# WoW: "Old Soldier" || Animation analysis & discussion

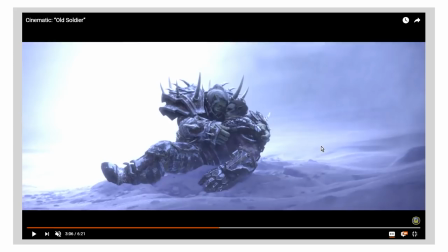959s
It's just it's the dumbest thing you could possibly wear into combat And so what the animator has to do is make it not look dumb They have to make it not look like the kind of thing that a 14 year old schoolboy would doodle on the back of his notebook in history class
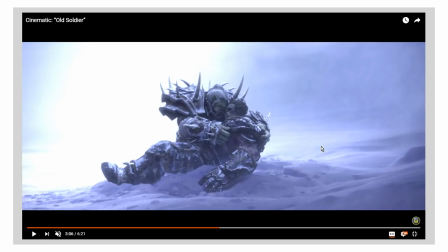972s
Like while imagining some some some fantasy Scenario where he's the hero slaying the evil orcs like this is this is dumb armor It's very dumb and that's not a criticism like that's part of the aesthetic of World of Warcraft That's part of the aesthetic Warcraft as a whole is this hyper real sort of incredibly sort of cartoony cheesy
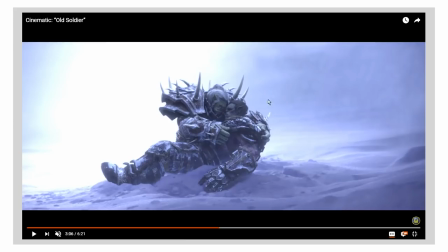991s
Over-the-top kind of vibe that doesn't it doesn't mean you can't have intensely emotional moments Which is what this is,
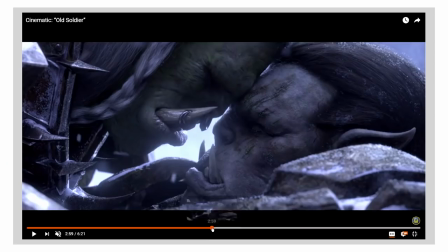998s
but it means when an animator Has to make this moment emotional. We can't be distracted by the armor looking stupid So what does the animator have to do?
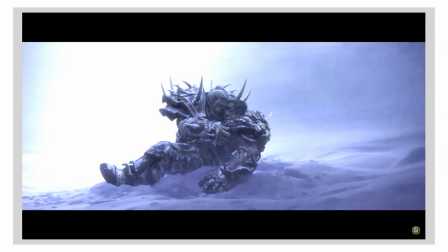1008s
Well, they have to find a way to move the armor with the body that
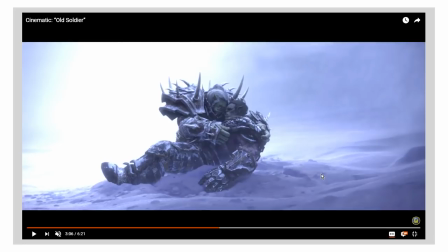1011s
Doesn't make it look like it's cardboard that doesn't make it look like it's weightless But it also can't look like it would be stupidly inconvenient
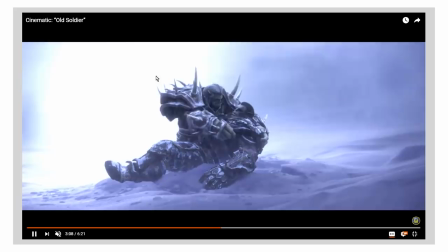1019s
to be wearing something like that while trying to cradle your dead son in the snow and they manage that really well like if you See the way that the armor kind of follows him right as as Saurfang moves you can see here as he
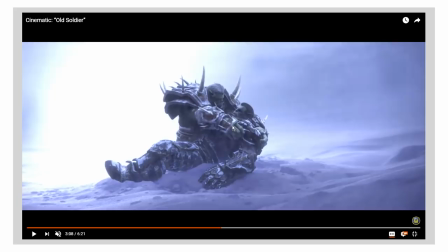1033s
You can see how the armor kind of settles a little bit after he moves He moves his arm forward here and you see how the armor after his arm has reached its final position here The armor keep moving just a little bit which communicates like the weight the heft of it which is
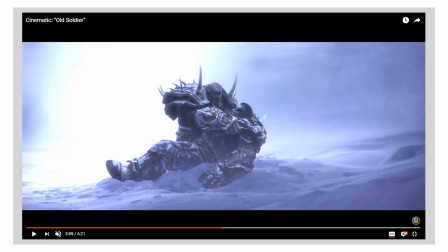1047s
why it doesn't look like it's made of stupid cardboard. But they're also making very sure that the armor isn't moving too much, that it isn't like bobbing and weaving and shaking all over the place, because that would make it look impractical and stupid. And again, depending on how closely you follow the motions of the character, you could make that armor kind of be a little bit more all over the place.
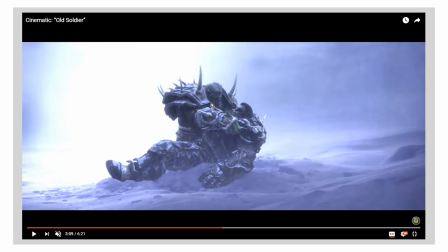1067s
And so there's a careful balance that has to be struck there as well of making the scene look dignified, Even if the aesthetic that underlies the scene is, you know, high fantasy cheese ball stuff. And I just love that.
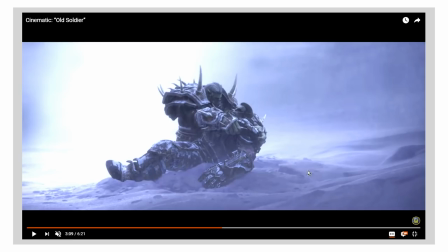1079s
Like, I love how good- and again, that also comes down to the like the way the color is used in the scene, the way the lighting is used in the scene, the way the scene is framed from a cinematography perspective.
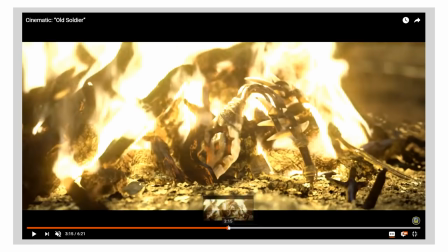1088s
All of that comes into play in order to make sure that that works. Although being a character animator myself, I'm tempted to credit the character animators primarily.
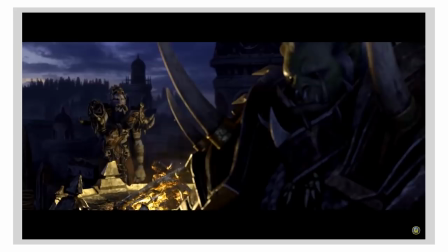1098s
Anyway, let's talk about the plot of the short. Let's talk about what's actually happening in it because there's like I talked about that a little bit in my previous video about Sylvanas and Saurfang both
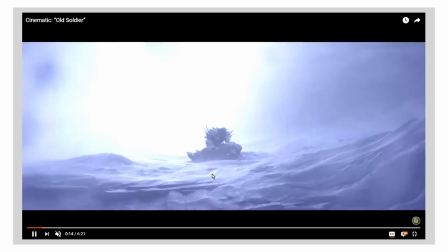1107s
but I want to touch on it again here because as we open on the short like the first thing we see is this is
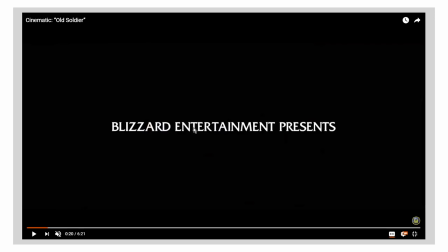1113s
flashbacks that we're gonna be returning to later in the short. Dead Sun in the snow, Sylvanas in the flames.
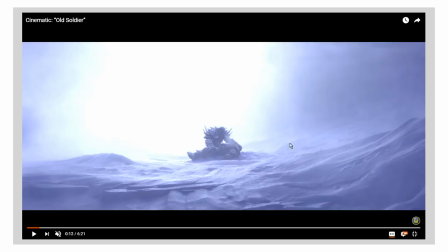1118s
So we have this ju- we have this juxtaposition of something he loves, something he cares deeply about. The sun being buried in the cold and the snow. So that's the identification there. It's like this cold, harsh, unforgiving,
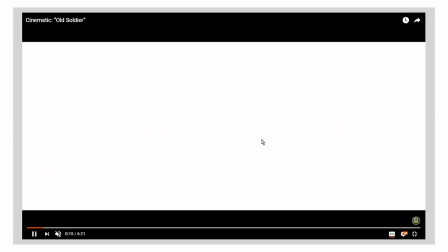1132s
you know, blue, like lifeless atmosphere versus the flaming inferno,
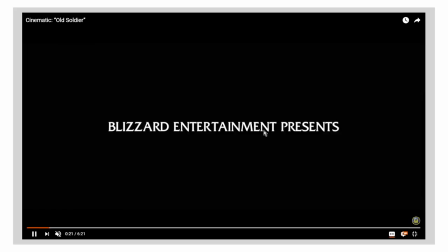1138s
like the burning bright fire of Sylvanas taking down Teldrassil and killing all the civilians inside.
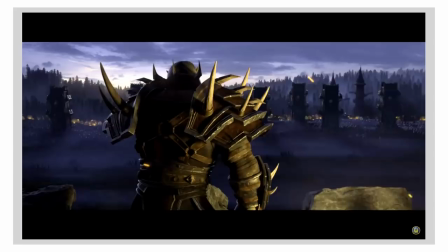1143s
And that's just from a cinematic perspective, that's a very good contrast to use.
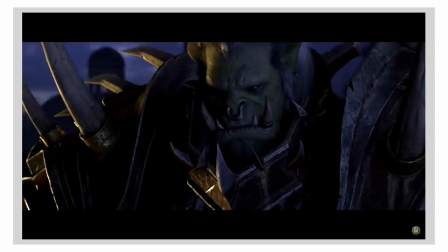1149s
Like we have this memory that he cares about that's very deeply emotionally important to him, but is also tinged with sadness, okay, we set that in the snow, we set that in the blue.
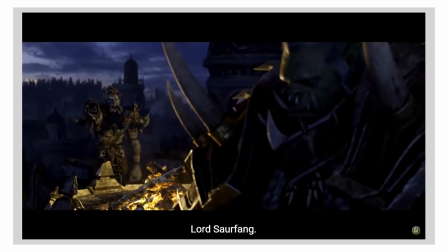1159s
And this memory of Sylvanas burning down the tree that is full of anger and resentment and,
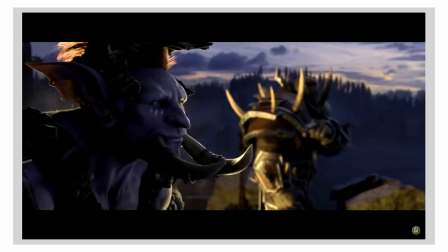1164s
you know, disappointment and, you know, pain, well, fill that one up with red instead. And that makes sense in terms of just whether that's also just an accident of, okay, his son was probably killed in the snow canonically, I don't really know.
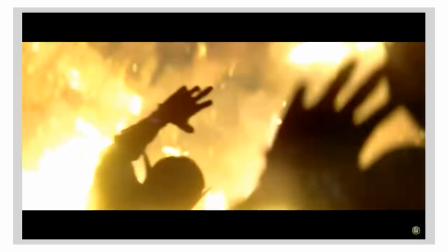1177s
And Sylvanas was standing in front of a giant burning tree, which makes it easy to put a lot of red in the scene.